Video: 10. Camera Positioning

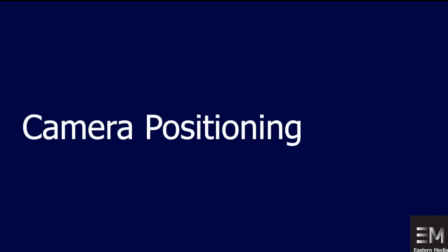Hi everyone, in this video we'll learn about camera positioning.
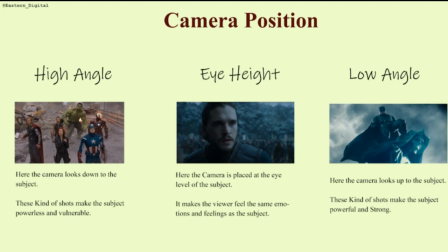Putting your camera in different angles conveys different type of messages and tells different stories to your audience. Mostly you can classify the camera positioning into three different categories. Number one, high angle shots. Here the camera looks down at the subject from a higher angle. These kind of shots make the subject powerless and vulnerable.
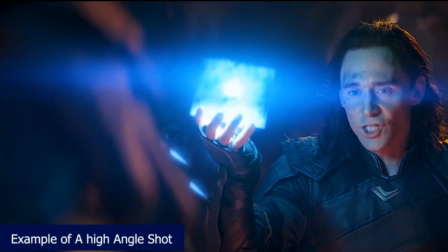As you can see, a high angle shot makes these characters powerless and feared.
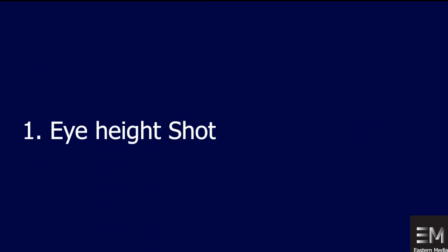Now let's move on to the second one, which is the eye height shots. Here the camera is placed at the eye level of the subject,
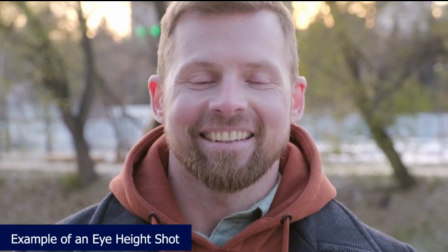which allows the audience to feel the same emotion as the subject is feeling.
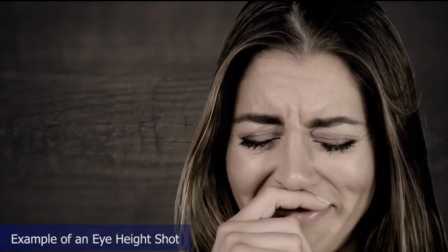In this way, your audience can feel more connected to the subject and more emotionally involved to the subject.
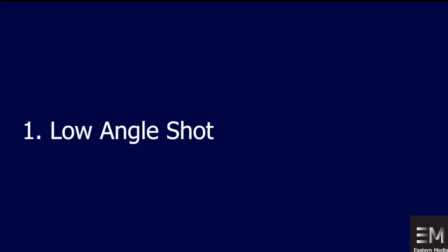Now the final one is a low angle shot. Here in these kind of shots the camera looks up to the subject.
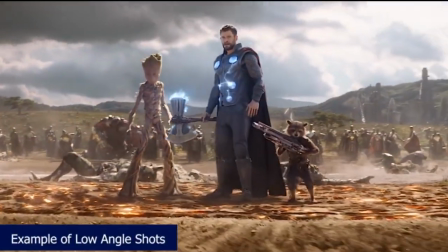These kind of shots make the subject more powerful and strong.
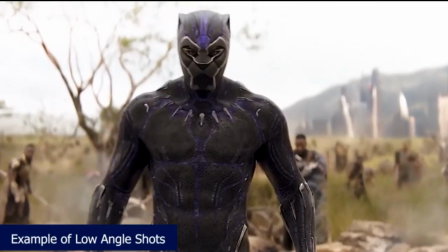Mostly this is used to show a hero's entry or a villain's entry into a shot.
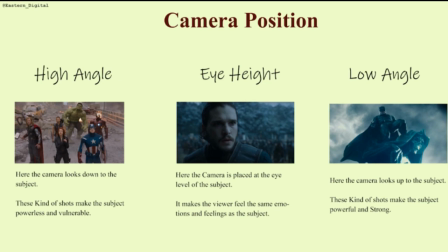This is just to show a powerful personality in a video. If you are showing someone who is much more powerful, who is strong, then you should go for a low angle shot. Well, that's all about the camera positioning.
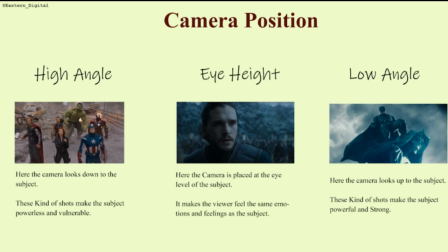You can go for a low angle shot, eye height shot, or a high angle shot to convey different emotion in your story. Here in this kind of shots, you can create different emotion and connect with the audience in a different level.
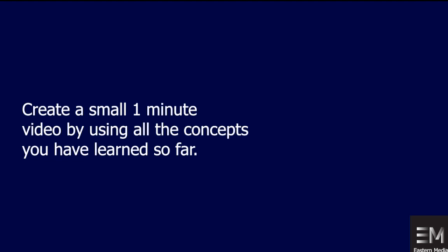Now it's time for you to create a small 1-minute video by using the framing and camera positioning. The concepts are well mentioned to you all, and I want you to create a small video and send me on Instagram or Facebook. And now it's time to move on to the next part,
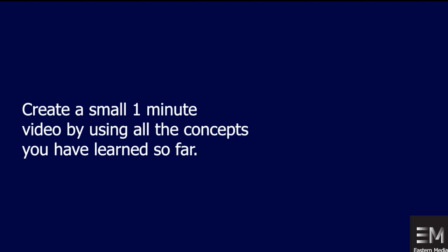where we will learn about the lenses and different kind of lenses and how you are going to use it while you are shooting.